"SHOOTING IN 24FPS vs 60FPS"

Hey, are we ready for this? Yeah, let's run it. Take one. So you're getting into videography, you're getting into cinematography, and you're trying to figure out, like, man, what's the best frame rate for me to shoot in on a consistent basis for your project, for your event? Is it 24 frames? Is it 60 frames? Is it 120 FPS? And I'm going to tell you right now, we're not going to focus too deep into 120 FPS. All you need to know for the most part, really, it's just that 120 FPS is for capturing super smooth footage. If you're trying to turn something into slow-mo and capture every single detail in that slow-mo, 120 FPS is the way to go.
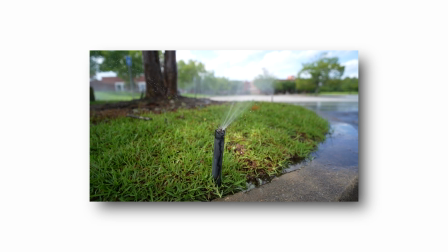Like rain, snow, smoke, anything that would have a lot of motion blur to the human eye and that the human eye can't usually catch everything in detail in, you would shoot in 120 FPS and you would go in post, you would slow it down, you'd be able to see so much more because you got so many frame rates coming in at a second at a time. You wouldn't miss a thing. That's for like sports, that's for like things that has a lot of movement, has a lot of motion blur. Like I said, we're not gonna speak too much on that. We're really gonna focus on the main two, which is 24 frames and 60 FPS. And 60 FPS is in fact very similar to 120 FPS. All it is just less frame rates than 120.
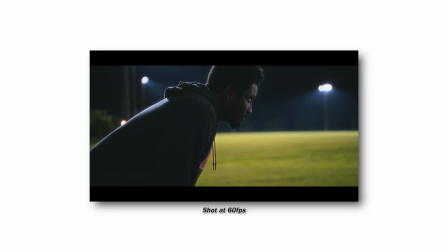You're really mainly using 60 FPS to capture smoother footage as well and go back and turn that into slow-mo and post if you like to, but if not, you don't have to.
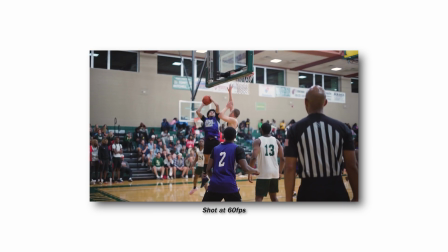You might be at a sports game. All right, hold on real quick,
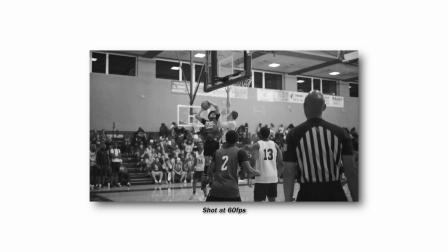because I left this part out in the video. I wanted to clarify and make sure that it's known that 60 FPS is also for B-roll alongside with 120 FPS.
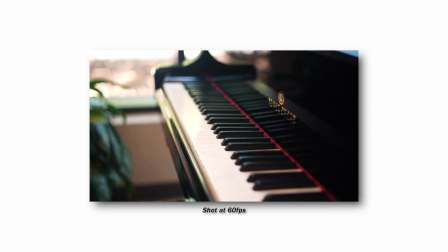This is basically for, like I've been saying, catching the details, getting smooth footage, whether you're going in post to slow it down or not.
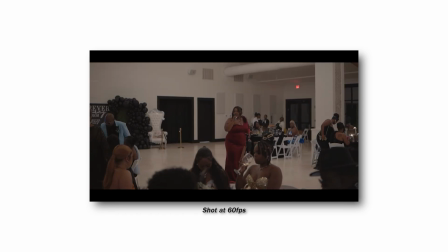These frame rates are pretty much for when you're just trying to show the details of a subject,
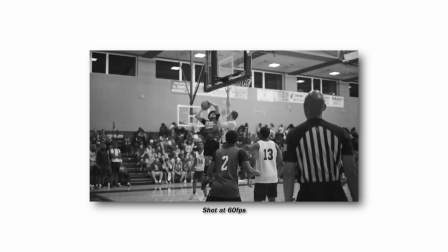of a person or a thing, a location, trying to get smooth tracking footage. This is what 60 FPS is typically used for. I left that part out. I just had to put it back in there. But yeah, anyways, play the clip. Let's go. You might be recording cars. You might be recording some nature. You might be recording some who knows what, but you want to capture details that the human eye would mostly miss.
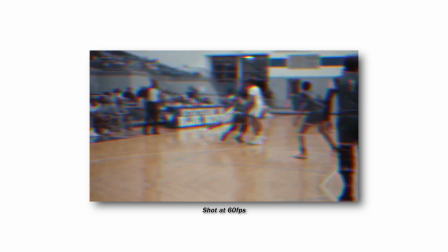And you want to be able to show those details off in post by adding that slow-mo in. You just want to get smoother footage and eliminate some motion blur that typically would happen if you were shooting at 24 frames. 24 frames is actually the closest FPS that gives off what we see as humans daily.
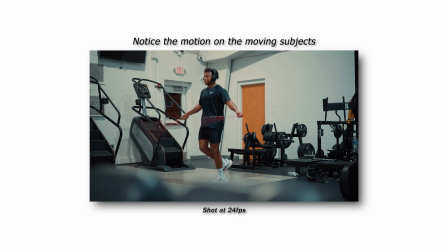So this is why you're always going to see movies, interviews, documentaries being shot at 24 frames, because it looks the most natural. It gives off that cinematic look better than any other frame rate that's out there. When you're talking about this whole cinematic look, all that pretty much means to me, how real can it look? How real can it feel? And 24 frames is going to help you have your audience feel more connected because it displays the motion blur that we see on a daily basis as we go out through our lives.
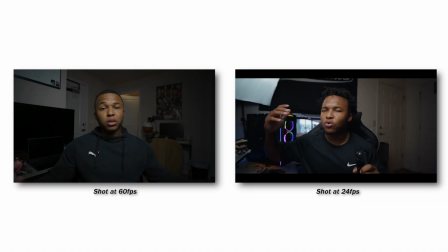So 60 frames would just be a lot less motion blur, and you can already tell it's like, you don't feel like you're immersed in the video, in the movie, in the scene. You're gonna feel more so like, I'm watching this and it looks really smooth, it looks really good. Like, this clip is really clean. I'm watching it. But when you're watching it in 24 frames, you're like, damn. You feel like you're there. It's much more of an impact. It's much more of a connect and disconnect. This is why you don't want to shoot your YouTube videos at 60 FPS, especially when you're shooting like this. I mean, I thought when I started off YouTube, I thought like every video that I shoot, even when it's like this, I gotta shoot at 60 FPS. I thought like, the smoother the video, the better the quality. That just means I'm winning, but I was wrong. 24 frames is actually the way to go because it feels more natural, it feels more genuine, it feels more wholesome. It feels more connected. Changing the frames you shoot at can up your quality a whole lot more. You might be shooting the wrong frames at the wrong time, and just changing that one step can change the game for you. So I'm not saying you can't shoot 24 frames during action shots and action scenes and where there's a lot of movement, because we do it all the time. In fact, I've done it plenty of times.
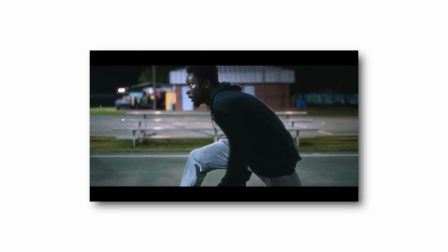When you're shooting something with a lot of movement, you're gonna get a lot of motion blur. So you do that when you want the audience to feel more connected, when you want something to feel more like you're in the scene versus when you want to just display the scene, if you get what I mean. So this is not me telling you do these things and only do these things. Like, by all means, break the rules, break the laws, because these rules and creativity are meant to be broken. I would hate if you didn't try to break them, you know what I'm saying? Set some new rules and break them again.